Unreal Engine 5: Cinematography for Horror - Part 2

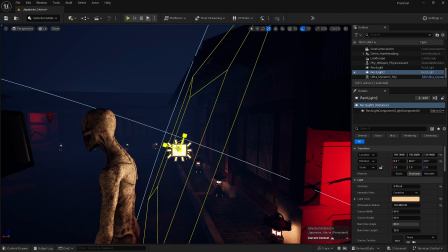So this is what I'm going to do. I am going to decrease the amount of light coming.
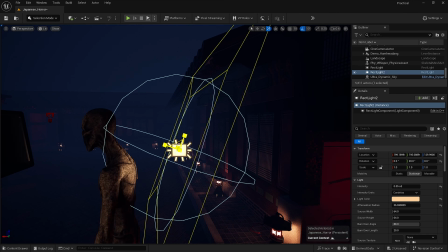I am going to make it so that it hits only this area.
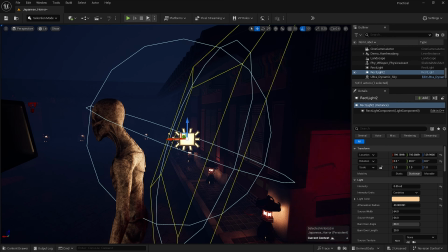Then what I'm going to do is I am going to
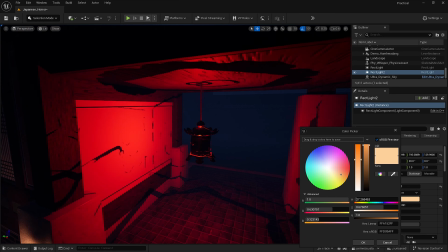turn the match the hexadecimal from this light, which is over here.
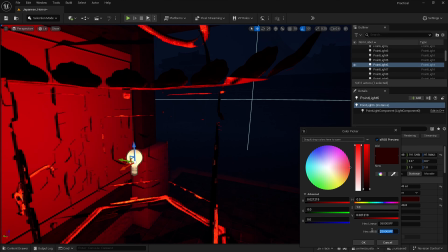I am going to put it to, I'm going to copy and I'm going to paste into this hex.
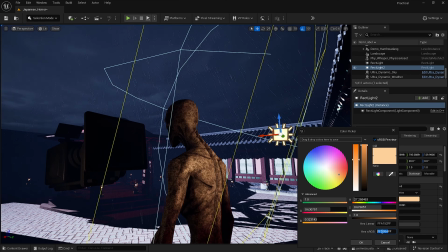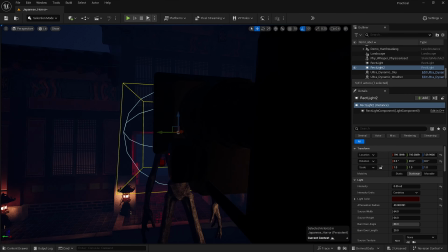There we go. And then as you can see, it should show a bit more in the camera.
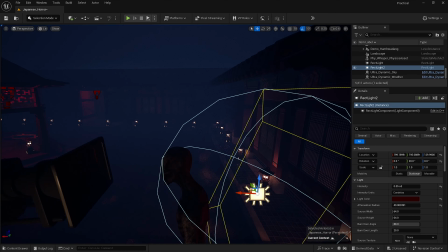I think what I'll do then is I will, it's not showing much on the camera, but don't worry, because what I will now do is,
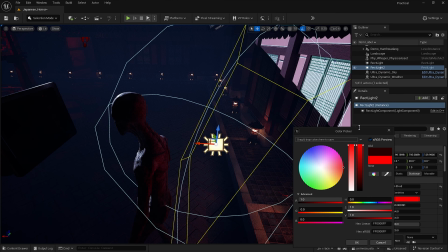and it makes sense because if I heighten up if I heighten that up a little bit,
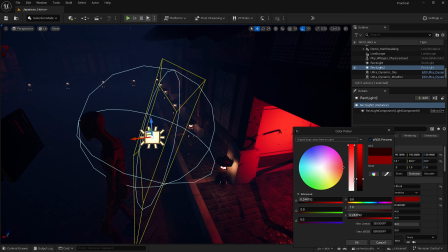it won't make sense in terms of transmission, you know. But I will heighten it up a little bit for you guys, just so that you can see it.
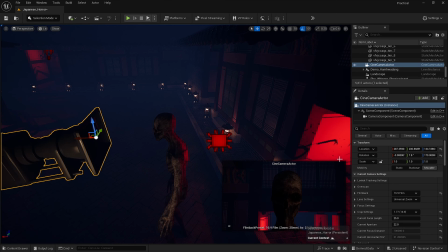I'm actually going to, if I rotate the camera, so if I go into sine camera actor's perspective,
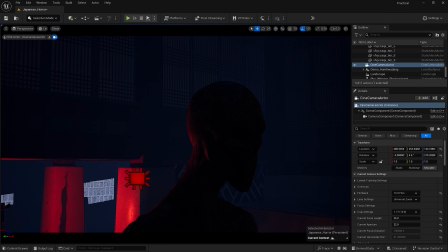yeah, and I rotate it a little bit, there we go, look at that. Now that's so much better. That is so much better. That is very, very well done. So there's obviously two ways I could do this. It's this side way of doing it,
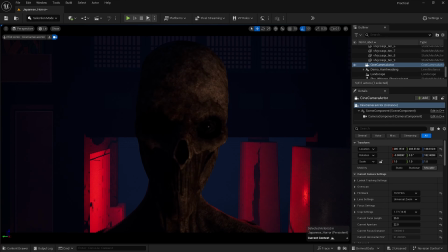or it's the up and down, which admittedly I do not know how to do the up and down method using freehand.
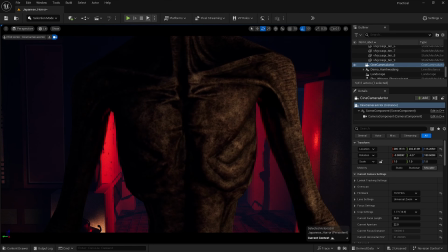Ah, there we go, look at that. So there, so just hold the middle mouse and literally just, there we go.
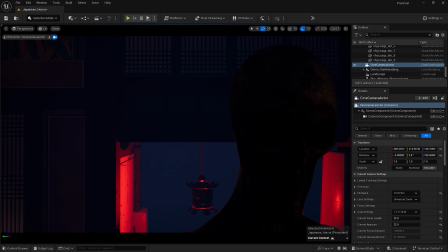So that should give a good kind of example.
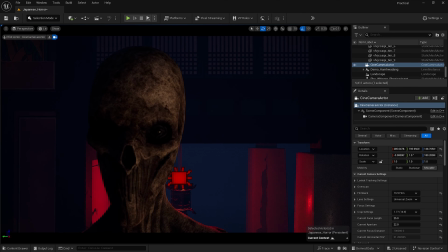I've just scrolled up a bit too much there.
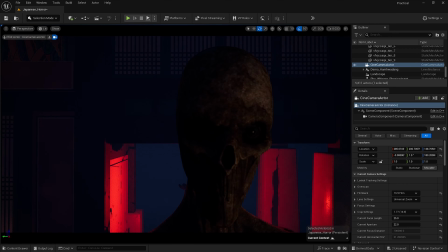So I'm going to actually decrease this to, there we go, that is so much better.
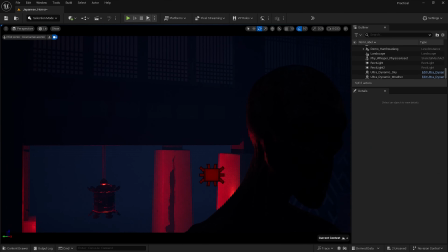I'm going to do that. So I'm going to start there, I'm going to start there, and I'm going to just move.
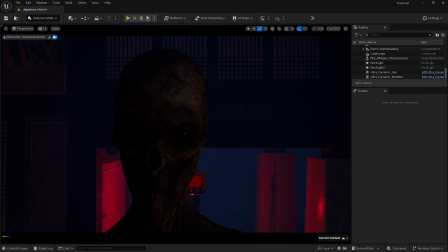See, there we go, that adds a little bit of fear factor, a little bit of suspense in the shot. Obviously there's different kinds of close-ups, so I'm going to do that version. And then I'm going to do, my second version will be doing the up and down method.
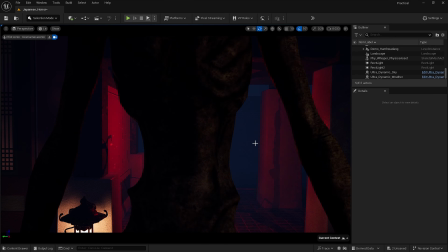I'll start off from here, so it's kind of like freaky, and then you just increase,
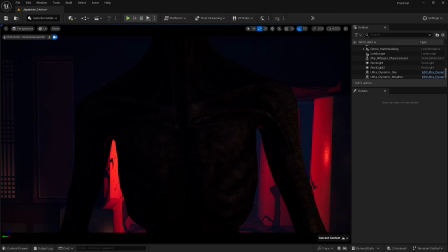you just lift it up a little bit, and then obviously you'll get to a point where you can see the face, and then there we go. And then there, so that is cool close-up shots.
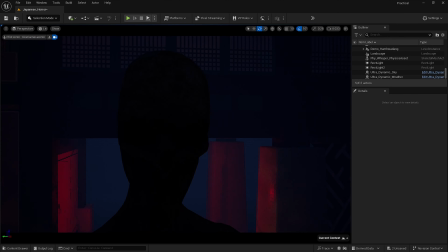The other sort of close-up shots that you can do is, if I increase the camera,
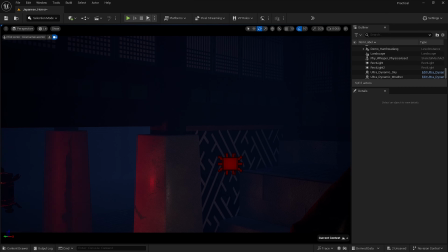you can do a rotational shot.
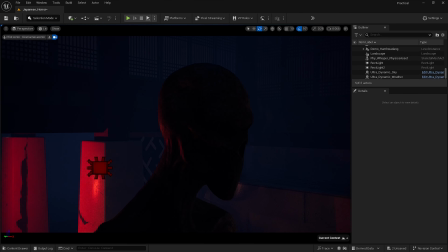So literally all you do is, I'm doing this all freehand, so literally all you do is literally just move right and rotate around the subject.
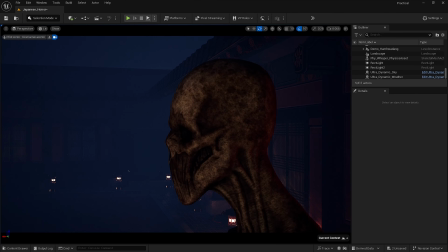That is a
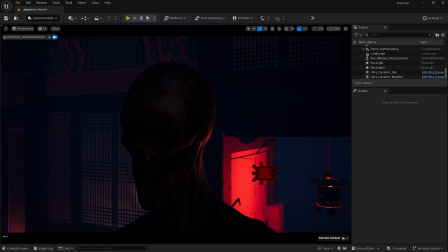sort of close-up shots you can do. A lot of close-up shots were done
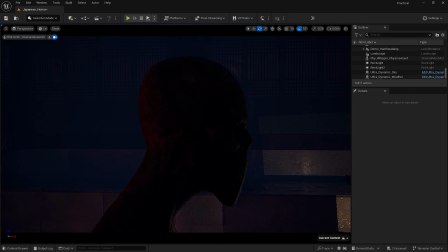in certain movies, action movies, dark superhero movies, for example, A Man in a Bat Suit,
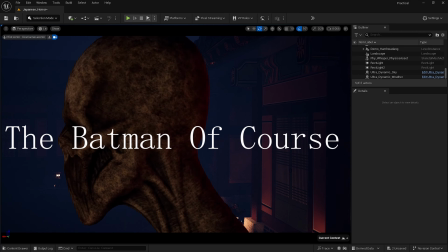if you have watched a certain movie that I am referencing.
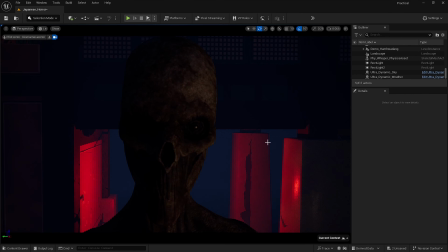And yeah, so that is close-up shots.
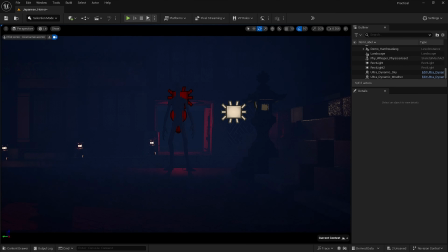The other thing we can do is distance shots, low shots.